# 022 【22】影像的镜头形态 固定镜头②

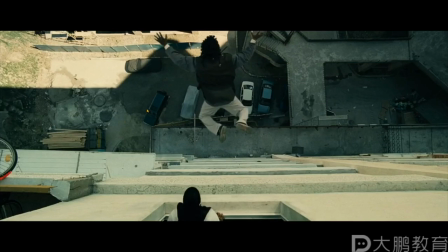486s
在这一块我们先是紧看到这部分的段落就能够感觉上他是不是有一些那种比较惊险的比较刺激的一种血脉喷张的感觉对不对首先一个是音乐带来的第二个就是节奏上的变化
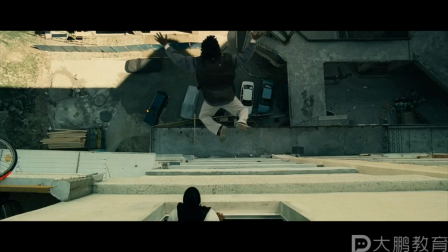504s
第三就是它动作上的一种张力那这种感觉呢它其实啊最本质的一种来源就是固定镜头它的动作连贯的一种表达很快很连贯没有一丝拖沓就那种干净利落的感觉
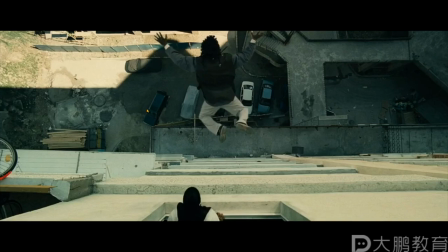526s
这里呢为什么要表现出这种状态呢其实也是因为主人公啊在这在这么一个情况下啊他本身已经是没有退路的了也就是说在这一块呢他要背水一战
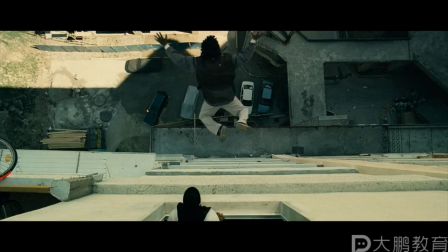541s
他面对当前这个情况的话呢他只能说是拼命的去往前跑然后呢我们来看这个跳窗户的镜头啊再看一点
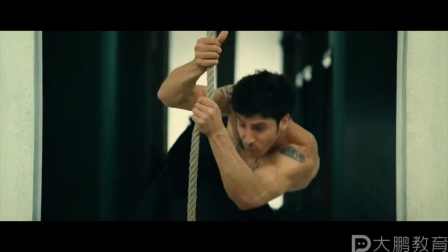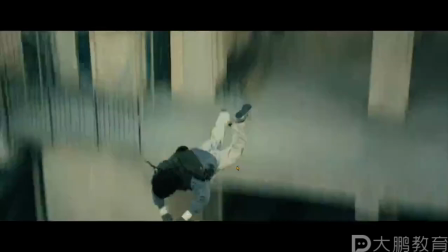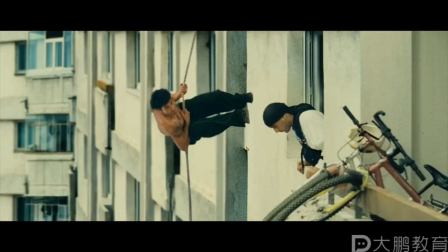568s
在这个镜头里我们看到的是什么呀对吧人飞出窗户然后呢落下去再接着呢是一个落到车上的镜头
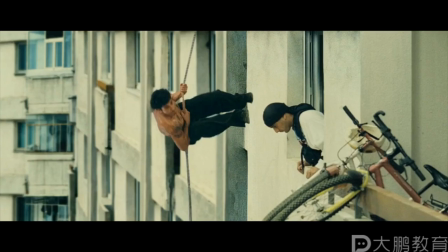580s
第三个之间啊并没有说是非常连贯的完整的一镜到底为啥呢因为一镜到底这么拍真真不好说啊对吧所以呢他就用了一个分段用了一个剪切的方式
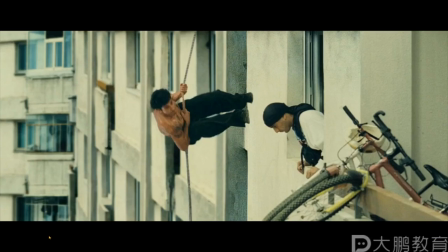594s
最后掉下去那个到底是不是人再也不知道反正只看到了车被砸坏了被一个物体砸坏了那么究竟是不是呢不重要为什么因为在主观上我们已经理解成是那个人往下掉落了明白吧所以这个呢就是他的一个动作连贯的表达
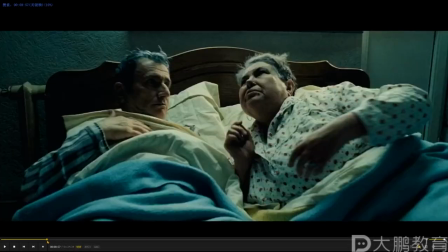618s
然后我们来看刚刚那个镜头在这一块呢
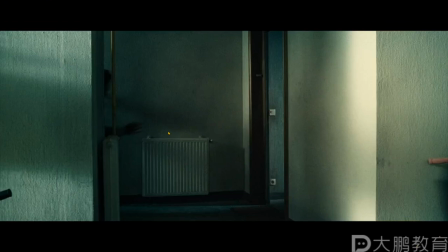622s
在刚刚我们主人公跳起抓住缆绳荡出去然后呢躲避后面的人的一个追击但后面那个人呢没有抓到绳子于是落下去这个镜头这几个镜头正常情况下来说在生活中也就是5秒钟
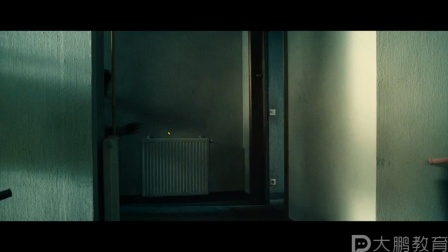641s
3秒钟对吧一瞬间的事情但是在这个片子的制作过程中它生生的被剪成了好多个镜头
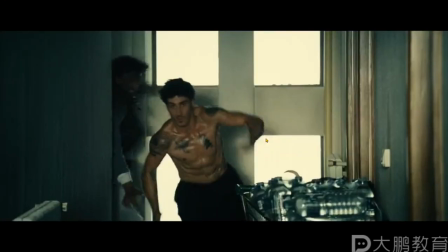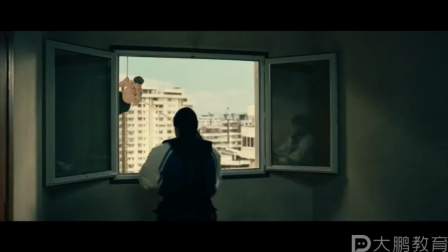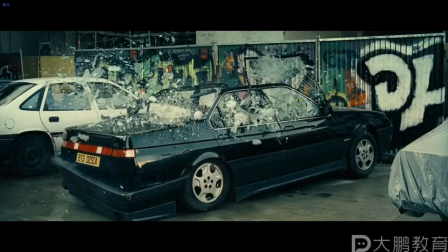665s
到它落地到它落到这个车上总共是11个镜头对不对那其实这十几个镜头这么多的镜头它就是在运用动作连贯的一种不同的剪辑策略和拍摄策略
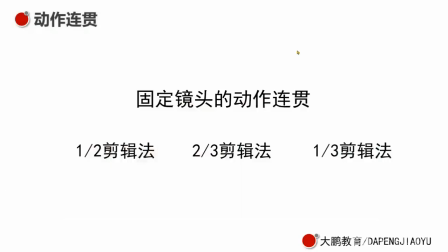683s
那这种拍摄策略呢其实就是我们上面所说到的这里二分之一剪辑法三分之二剪辑法还有三分之一剪辑法这是三种不同的剪辑策略记好这个啊这是在帮助我们剪动作的时候呢
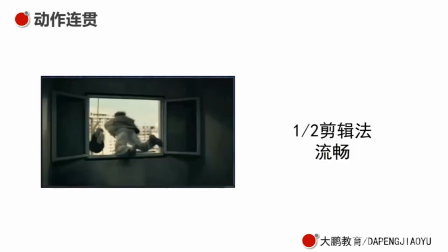700s
是一个很好的帮助很好的方法我们首先来说二分之一剪辑法二分之一减习法呢他在拍摄的时候要注意这么几个前提条件
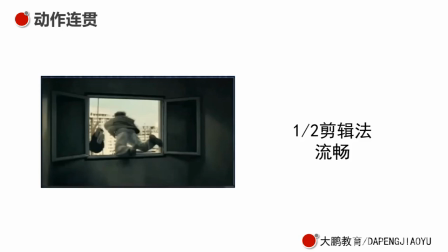713s
就是你拍摄的时候一定要想着如何让这两个镜头形成动作连贯